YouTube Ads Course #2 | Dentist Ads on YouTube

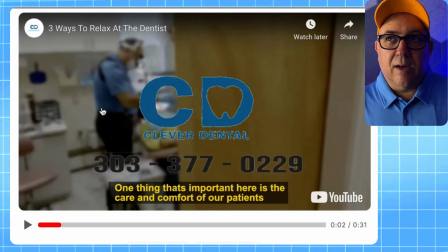But even so, when I see someone sort of standing over me and working on me like a carburetor, I feel a little uncomfortable. And so I would say try to do it in a slightly different way.
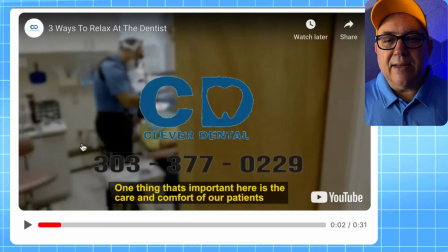I don't think that the concept of showing people working on your mouth is as pleasant to the customer as it is to the dentist. The dentist may be telling these people, hey, show them what we do.
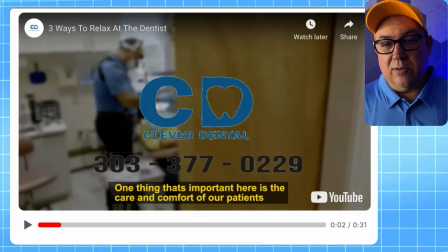I would just as soon have testimonials or meet the people who work there. I know what happens in a dentist. There's no showing me this that is going to make me unafraid,
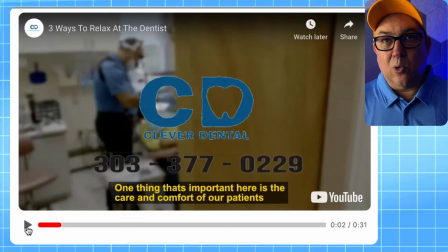if I am afraid of showing the equipment of all the things with points on them.
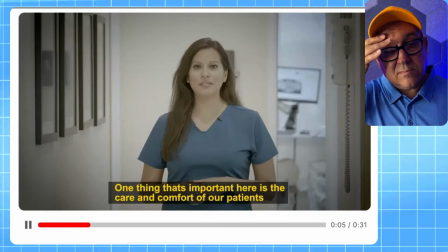One thing that's really important to us here is the care and comfort of our patients. People come in and they have a lot of.
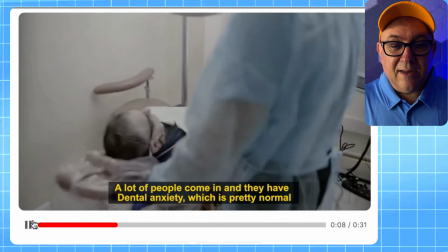This looks like we're spying.
They have a lot of dental anxiety.
We're spying on people.
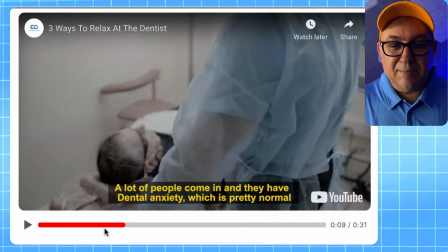A lot of dental who anxiety. Are like. And they have.
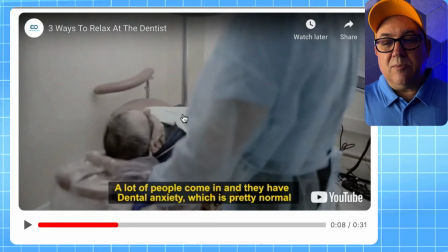I don't think this image makes me feel less anxious as she's talking about anxiety. So I think the concept of it is sound. That's just not the approach I would take.
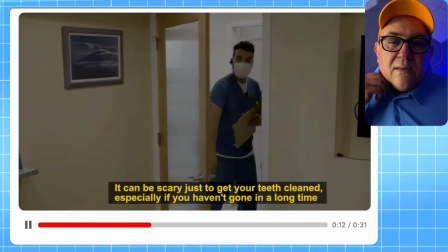Anxiety, which is pretty normal. Sometimes it can be scary just to get your teeth cleaned, especially if you haven't gone in a long time.
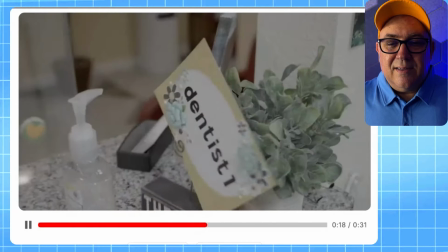We try to make everything comfortable for patients. Everyone is welcome here at our practice.
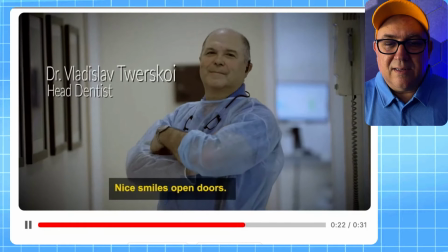Nice smiles, open doors.
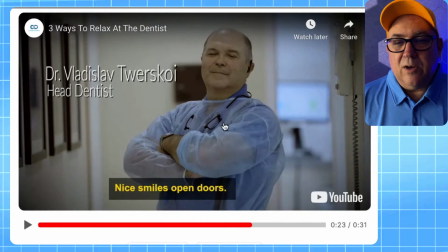Okay, so this is great if you are on a NASCAR racing team, a great position. But Dr. Twerskoy, I would say an open-armed approach is a more open approach.
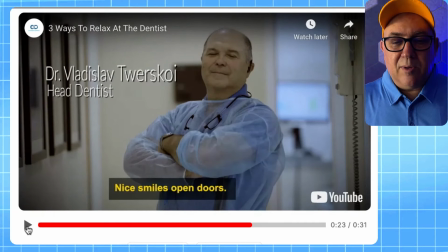This is kind of, I'm proud and I'm the boss, but I'm not so sure. And it says nice smiles, open doors. He's not smiling. Of course.
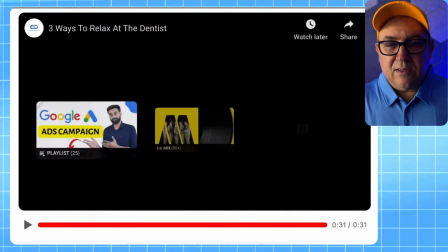So I think I really loved a lot of things about this.
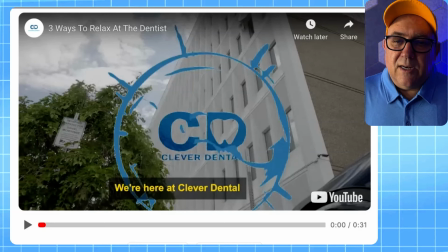But I would have tested it against some different things. I don't think that having an image of the building is what I would start on. They call this an establishing shot. You remember like on Seinfeld or whatever, they would have a picture of the house and they show you what's in the house.
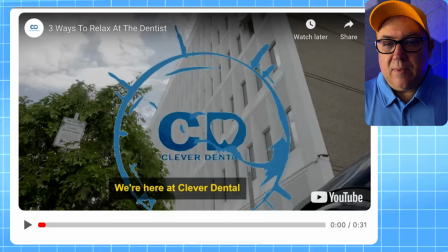I think I wouldn't start there. But overall, love the music, love the vibe.
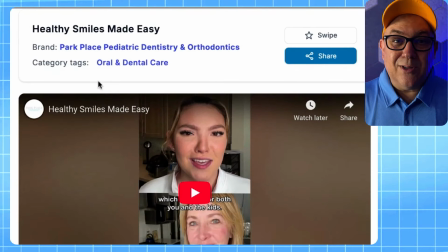I would have tested some different visuals. Okay, I want to show you this Park Place Pediatric Dentistry and Orthodontics,
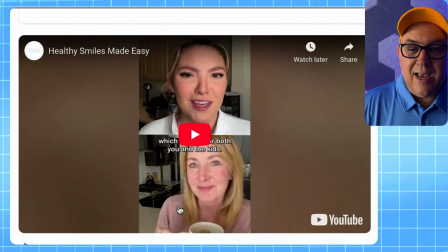not the same as the Rhode Island.
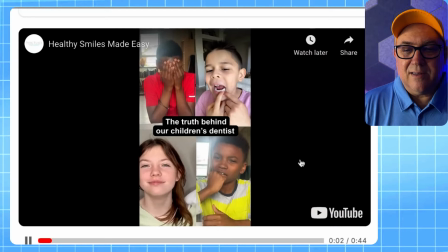Here's the truth behind our children's dentist. I was worried a pediatric dentist.
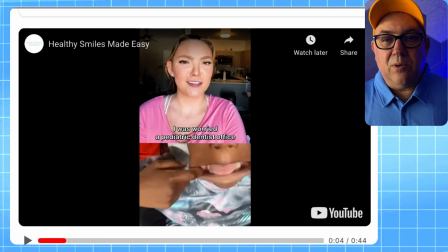Same ad, same woman, same people, different dentistry. So it's a stock ad, and I think that that's not what I would do.
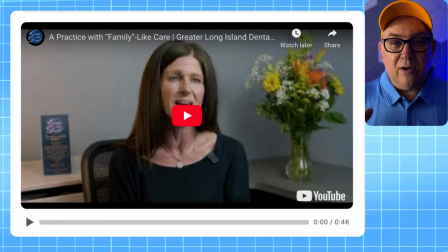Okay, I practice with Family Like Care, Greater Long Island Dental Dentist in Massapequa, New York. So, testimonial, I can see.
I really had that level of comfort with them.
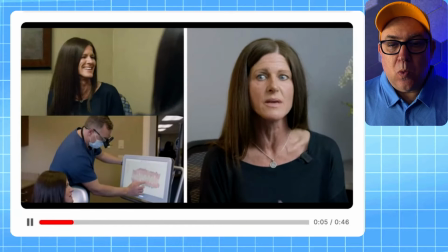They almost bring you in and treat you like you're a family member. You really come to trust them in a very, short time.
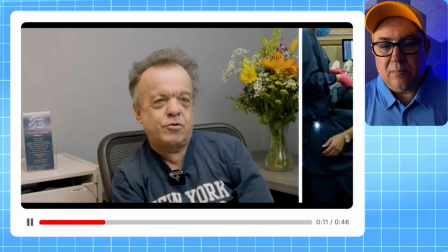Everyone treated me with so much respect, and everyone was so good.
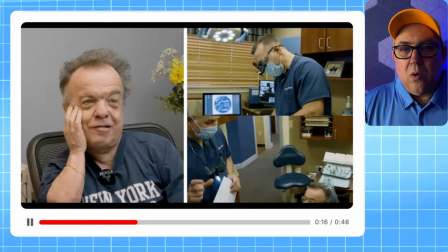And I like this place. I was impressed from the second I walked in.
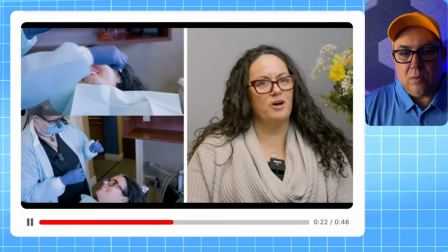They just treat you like you're a friend. They don't treat you like an office. And I've been coming ever since.
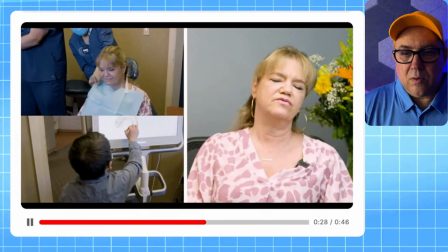They make you feel welcome. They make you feel comfortable. They took my grandson in the back room.
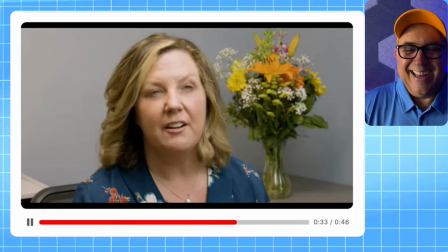They gave him a gift. It feels like a family here. It definitely does.
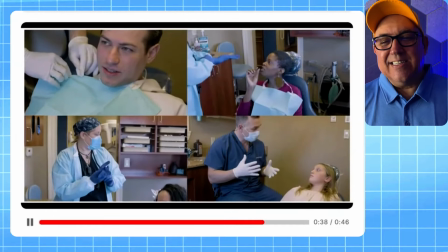And I love that. And that's why I would never choose any other dentist.
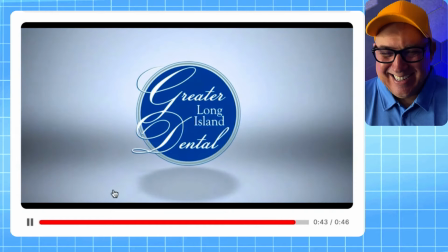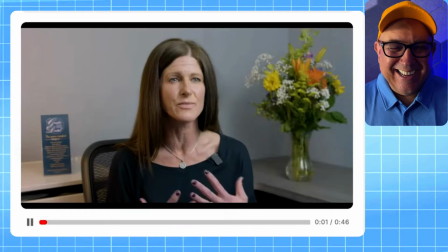Yeah.
I really had that level of comfort with them. They almost bring.